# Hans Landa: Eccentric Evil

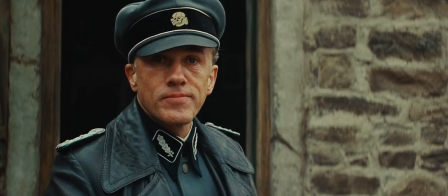5s
It's clear upon a single viewing of Inglourious Bastards that the standout performance is that of Christoph Waltz, who was aptly recognised as such by the Academy Awards.
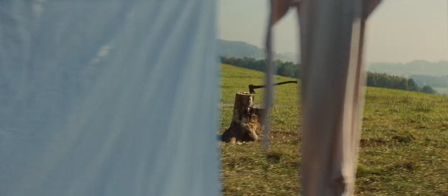14s
His innate charisma as a performer surely goes a long way to explaining this accolade, but it's also clear from the film's very first scene,
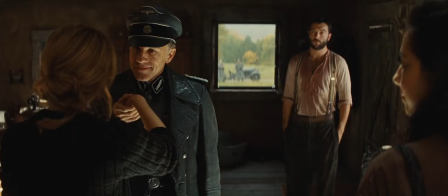21s
or chapter as Tarantino labels it, that Waltz is able to exhibit a frightening range of styles in a relatively short time frame.
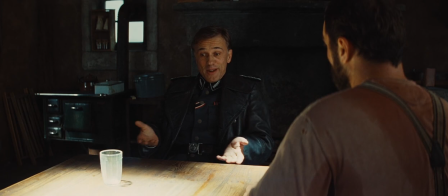28s
What's captivating in this bold opening chapter is how unnerving the character of Colonel Hans Lander is.
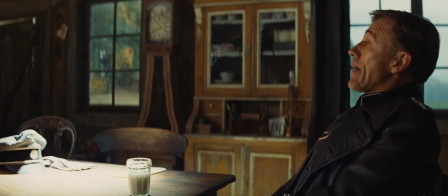34s
The character himself is giving a performance to the dairy farmer Perrier Lapadite. It is the odd and transparent facade of friendliness and quirky character traits,
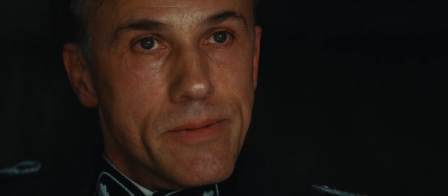43s
contrasted with the cold brutality with which he and the SS are associated, that instill the disconcerting atmosphere.
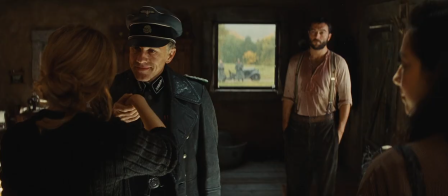51s
Neither the audience nor Lapadite's family are ever set at ease by the Colonel's conventions of good manners,
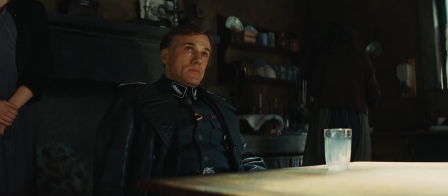56s
as he simultaneously exhibits a multitude of actions and behaviours to the contrary.
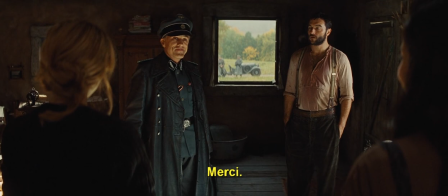62s
From the point of introduction to Lapadit's daughters, notice the lingering stare Lander gives specifically to Charlotte,
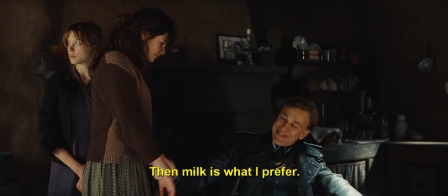68s
holding gaze a fraction too long enough to create an uncomfortable tension.
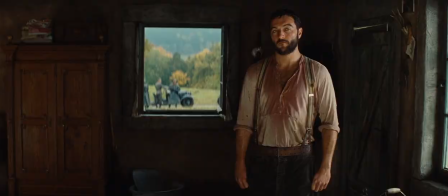73s
And after Lander requests a glass of milk, he then looks back again at Charlotte as if to convey an unspoken message of threat.
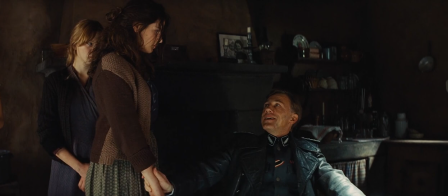80s
And of course the grabbing of Julie's arm in order to request said glass of milk can be interpreted as nothing other than an act of intimidation,
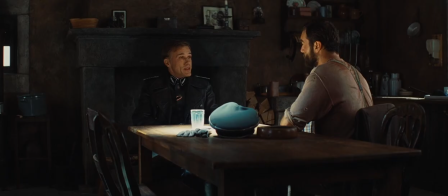87s
regardless of the otherwise polite conventions also employed.
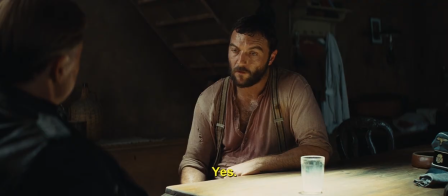91s
These actions and behaviors, whilst not overtly violent, have an air of menace to them which slowly ratchets up throughout the scene.
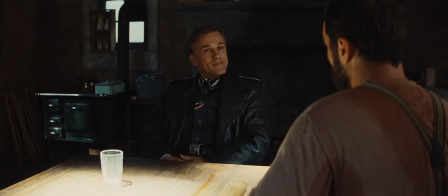99s
For example, there are a couple of times where Lander doesn't stop a line of inquiry when he asks a question and receives a short reply,
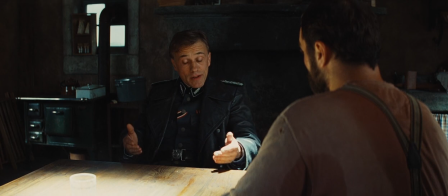106s
but insists on Lapadite spelling out his answer in detail to him.
Are you aware of the job I've been ordered to carry out in France?
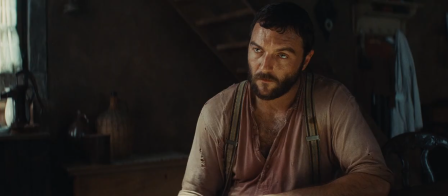116s Yes. Please tell me what you've heard.
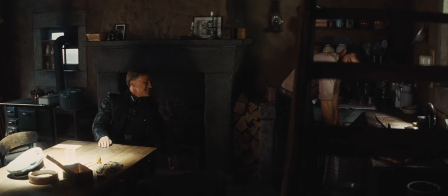120s I've heard that the Führer has put you in charge of running up the Jews left in France.
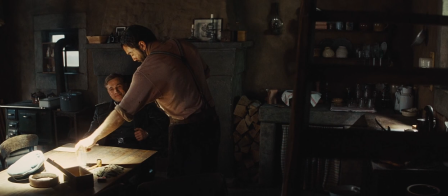126s
This doesn't just serve as a line of exposition, but by forcing Lapparite to say these words out loud to Lander in front of him,
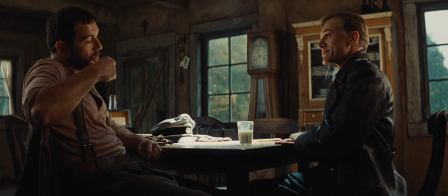133s
they become even more terrifying, furthering Lander's dominance over Lapparite.
Now they call you the Jew, Antoine?
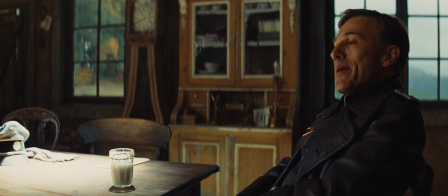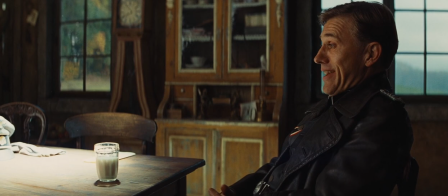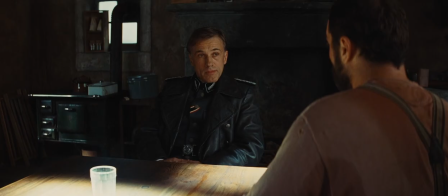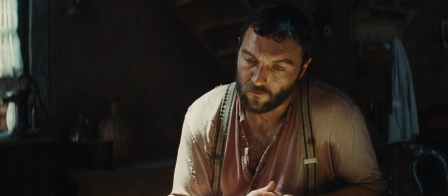154s
Lander seems entirely genuine and without an ounce of jest when he expresses his bewilderment and his colleagues'
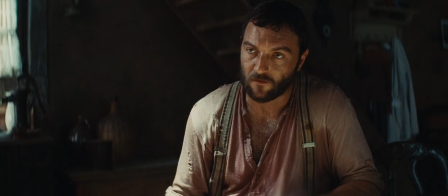160s
dislike to a nickname that has so much violence and disdain associated with it.
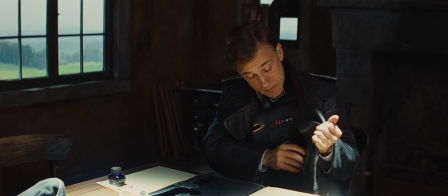164s
His pride in his voice when he discusses his own nickname cements the audience's assessment that this character is pure evil.
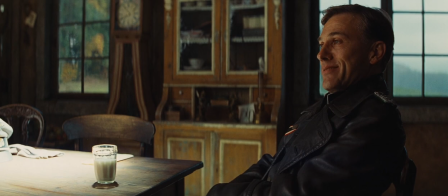172s I, on the other hand, love my unofficial title, precisely because I've earned it.
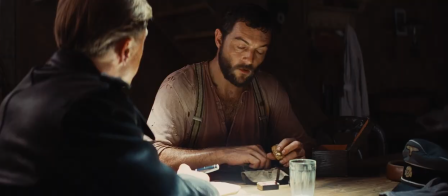178s
Further, it is his odd idiosyncrasies, coupled with the aforementioned other behaviour patterns, that cause him to be difficult to fully read by other characters.
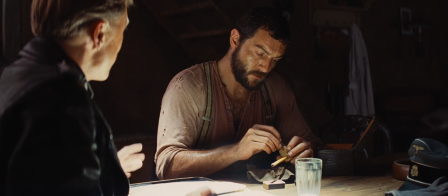187s
There is an unpredictability associated with a colonel in the SS who also causes himself
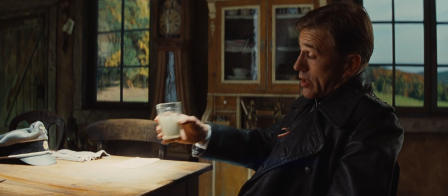193s
to chuckle over seemingly benign details where they can only think like a german
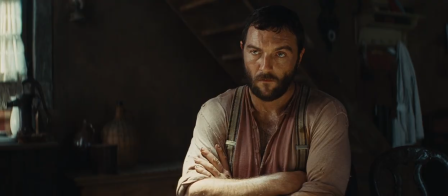198s
more precisely a german soldier these odd chuckles especially after the discussion
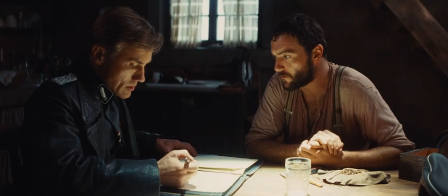205s
of nicknames gives the impression of someone truly unhinged however it is tarantino's visual
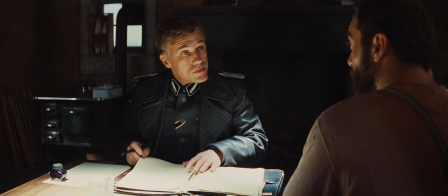211s
language that signals the major shift in mood of the scene the director transitions
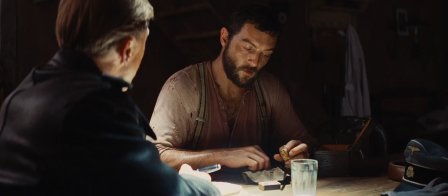215s
from the mostly static tripod shots to introducing movement to the camera.
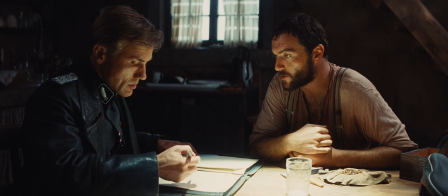220s
We sit still for a few moments, just as our characters do, before we slowly circle Lando and Lapidite.
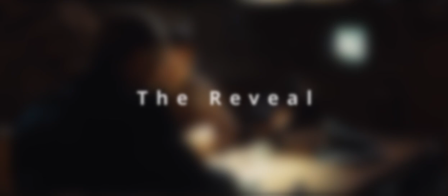227s
This shift in visual language informs us that the tone of the scene is about to head into much more sinister territory.
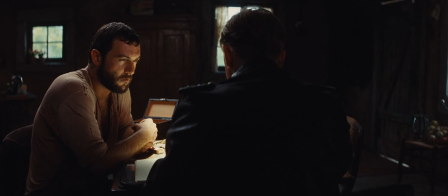235s
As well as our eyes being told visually that the scene is developing, our ears also get an indication that something may be afoot.
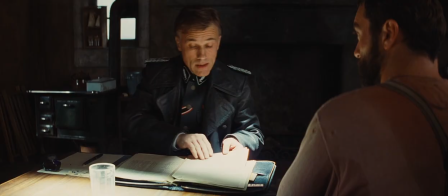242s
The pace of the dialogue slows down, our characters now have shorter sentences, coupled with larger silences in between.